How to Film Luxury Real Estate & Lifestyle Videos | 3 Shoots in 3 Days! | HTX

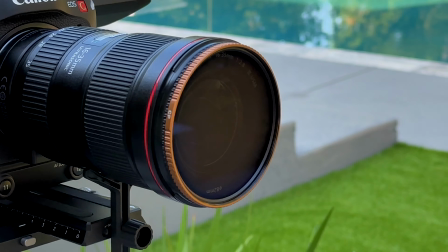28s
So first things first, when you're shooting in Houston, you have to pre-humidify your lenses so they are adjusted to the humidity.
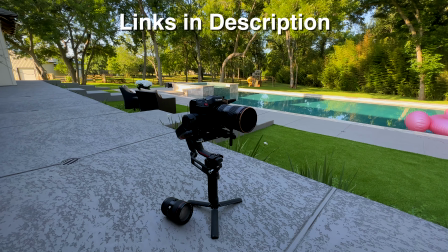36s
But this is the setup I'm using for all my video stuff right now and really liking it so far.
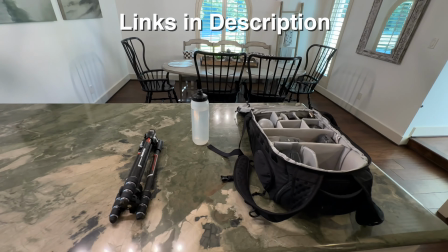41s
So first things first, we knocked out all the normal listing photos.
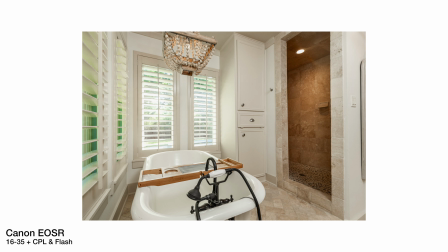46s
The plan was to shoot some lifestyle content for this listing later on in the day when it was golden hour,
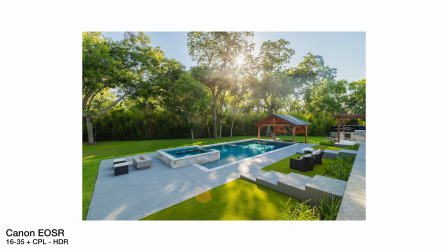53s
which is my favorite time to shoot anything really.
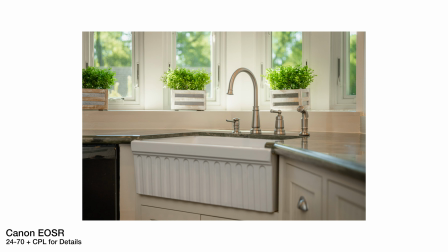56s
So we got everything knocked out in time and all prepared for some people to show up and basically act like they were living in the house,
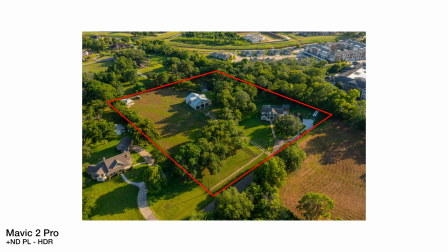64s
so you can imagine what it's like if you're going to live there if you're the buyer. So number one thing you want to do if you're doing
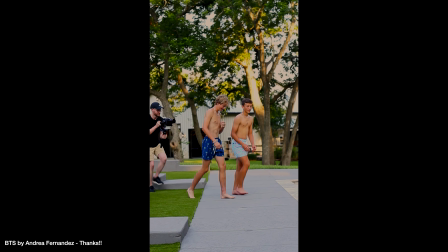71s
these is make sure you talk to your clients a lot and see what their vision is,
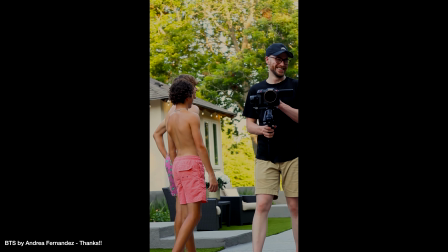76s
and then do what you can to make it come to life while featuring parts of the house that are important selling points.
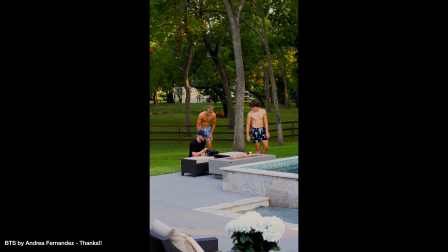85s
So for this one, we featured a lot of the pool. We featured a lot of the fire features, the outdoor kitchen, and this whole
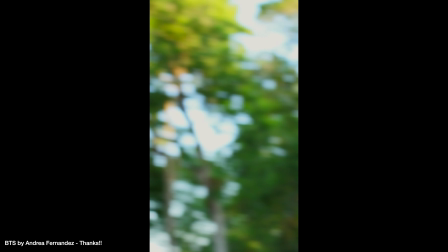94s
barn secondary house thing, because this is where you would be a lot of the time if you were living there.
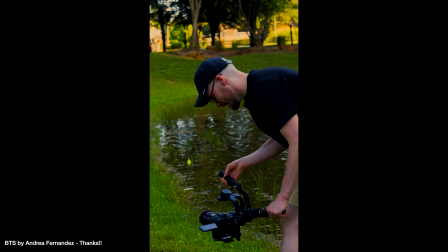100s
So we knocked out all that stuff. Didn't have enough time to do the normal video shoot, so I had to come back the next day.
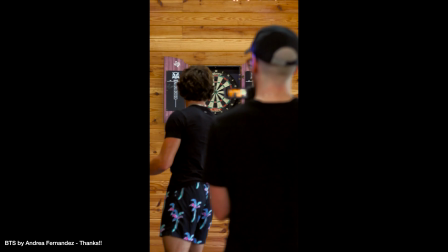107s
And so after that, we just knocked out some dusk photos since the light was all nice and glowy.
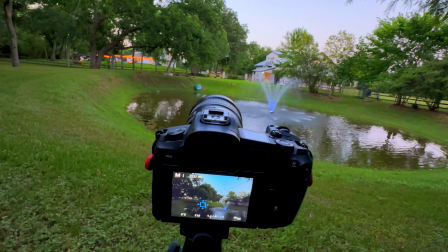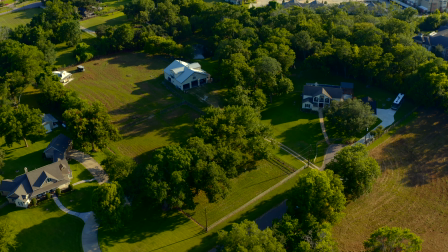122s
One thing make sure you keep in mind when you're filming lifestyle stuff for real
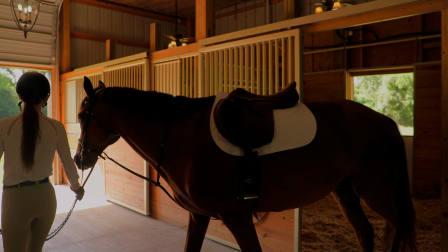127s
estate is to film in sequences so you're not stuck with just one shot of everything.
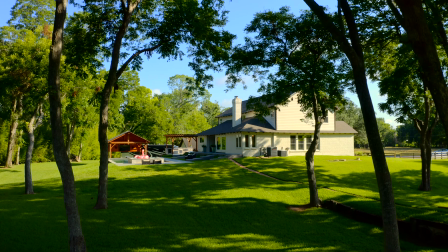132s
You want some wider shots, you want some tighter shots, you want some shots that are more focused in on the details,
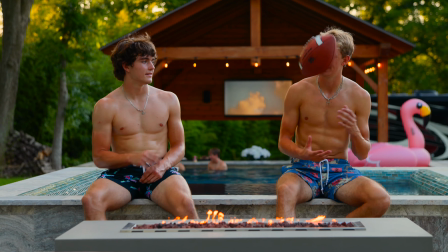140s
more focused on the human experience of living in this house.
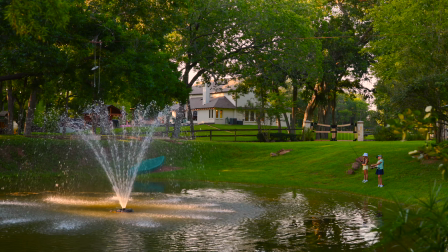144s
And you also want the viewers to be able to see where this lifestyle stuff is actually happening in the house.
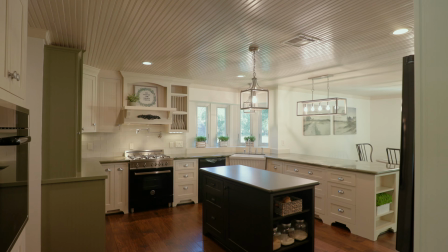150s
So you want to make sure to get wide shots to show the context to where,
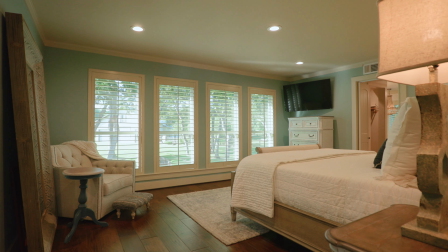155s
if you're living there, you're going to be having fun in this barn area or by the pool, whatever.
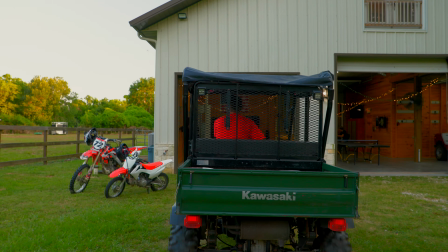161s
So combo of wide, medium, and tight, just like I'm always saying on the channel, really works out.
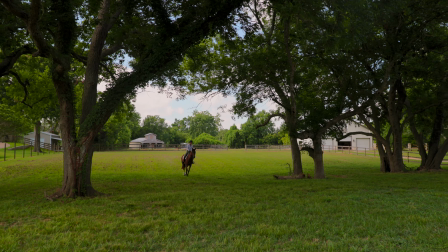168s
And then you also have a lot more room to edit. So you can make these little sequences and make a fun experience for the viewer.
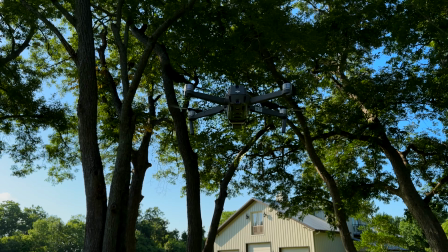So the plan was to meet the horse rider there the next day, but since we didn't have enough time,
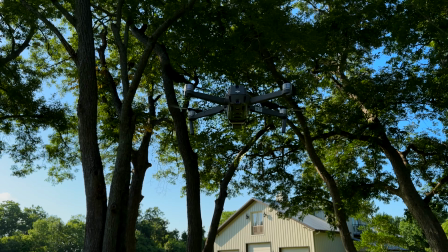192s
we were planning on doing the whole video of the normal house stuff also. And somehow miraculously my drone still worked even though I ran it into a power line,
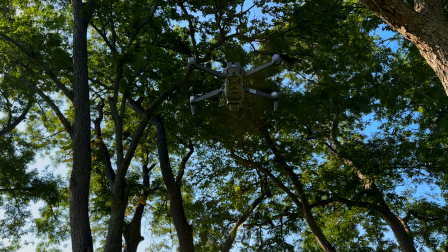202s
so definitely watch out for those because sensors do not pick them up. My client didn't really want a ton of shots of the inside of the house, they just wanted the highlights and to mostly focus on the lifestyle. So that didn't really take that long.
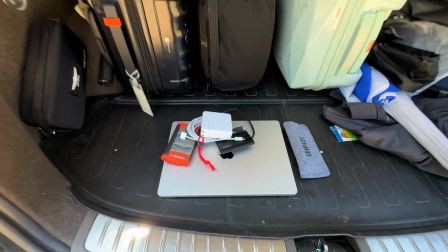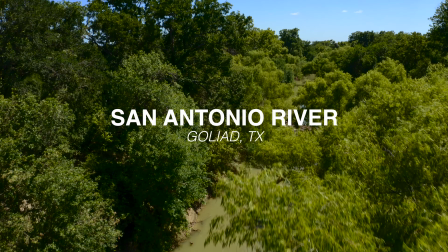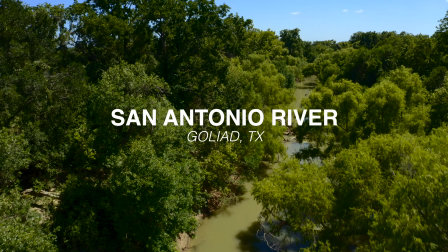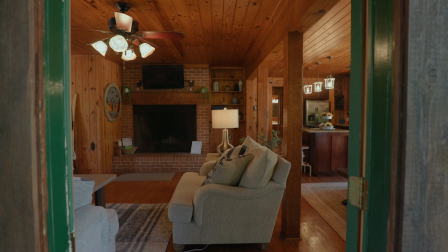233s
Alright, so we were shooting this real cool Airbnb that the realtor also owned.
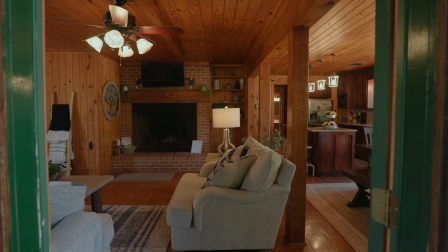238s
And quick little tip, if you're doing photography with flash in wood cabin scenarios,
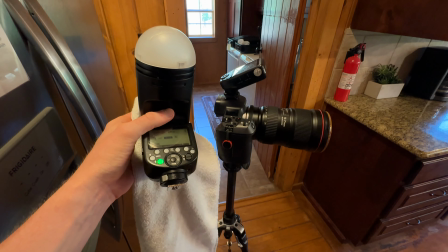245s
using a white cloth or a pillow or something is really great because you can
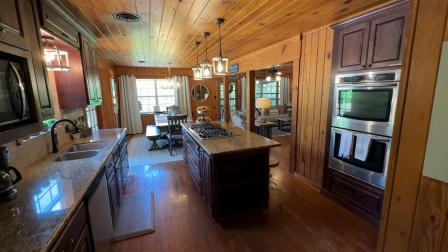250s
reflect your flash off of it instead of just the orange walls, and you can get a lot more accurate colors that way.
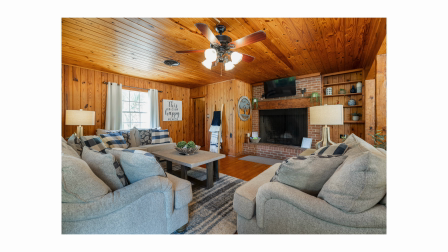257s
It's still a little challenging, but definitely helps.